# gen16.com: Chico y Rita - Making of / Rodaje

Chico y Rita es mi primera experiencia en animación y entonces pensaba que no iba a trabajar con actores en esta ocasión,
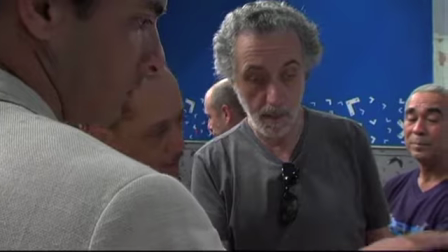[0:15]
que solamente iba a trabajar con los dibujitos y los personajes dibujados, pero claro, me convencieron y con razón,
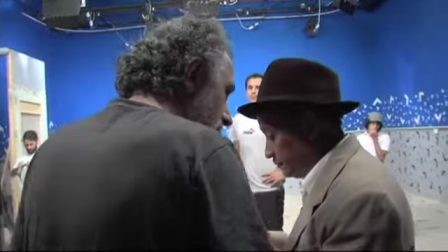[0:22]
al principio yo me resistía de que era bueno rodarla con actores y haciéndolo
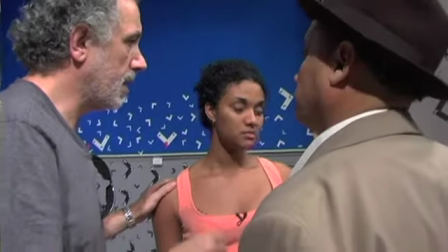[0:27]
descubrí que era muy bueno porque es la manera en la que controlas realmente la película,
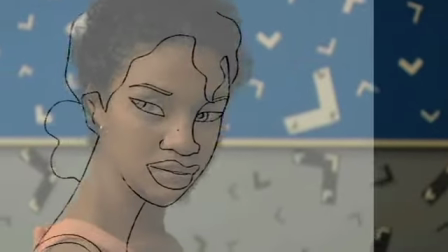[0:32]
porque si no, el animador puede interpretar lo que tú le dices.
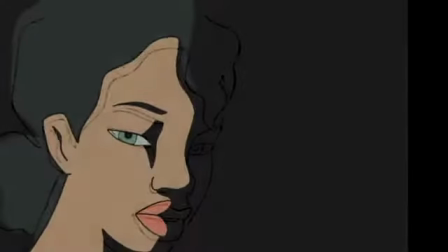[0:37]
La chica mira al chico con expresión de tristeza. Lo puede interpretar de un millón de maneras diferentes, mientras que si tú lo ruedas, tanto a nivel de la dirección de actores, a nivel dramático,
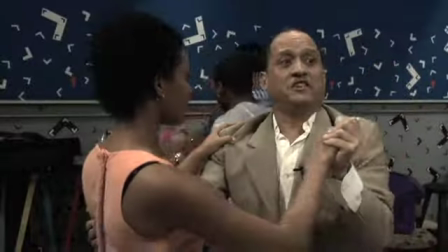[0:47]
como a nivel del movimiento de cámara o de la planificación y la composición,
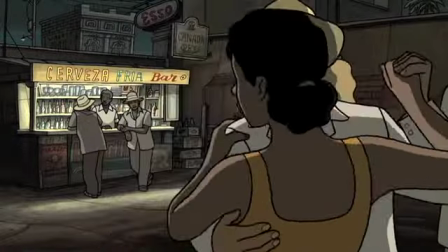[0:52]
tú le estás dando algo al animador muy preciso y es tu manera de que luego la película no sea parte de lo que tú quieres.
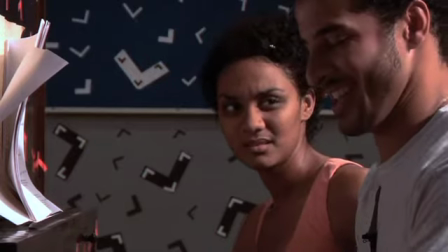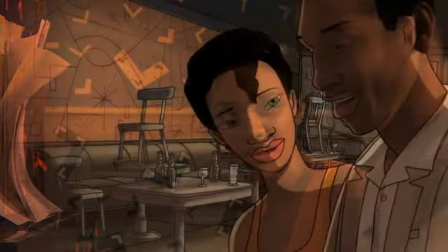[1:05] Es lo que se toca en Nueva York, allí puedes tocar a las mejores orquestas,
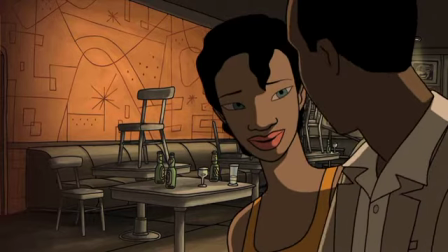[1:09] todos están allí, Mario Bausá, Miguelito Valdés, Machito y Chano Pozo, Chano Pozo está en la banda de Dizzy Gillespie.
Y entonces él propuso que si teníamos que rodar la película, como necesitábamos actores cubanos, que debíamos, el mejor sitio para hacerlo iba a ser en la escuela de San Antonio de los Baños. Trabajar con los actores cubanos ha sido para mí un gran placer. Primero estuve dando un curso en la Escuela de Cine de La Habana y pude trabajar con algunos de ellos
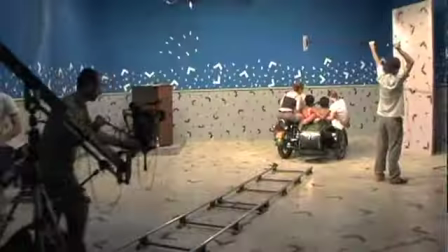[1:39]
y descubrí la calidad que tienen los actores de allí.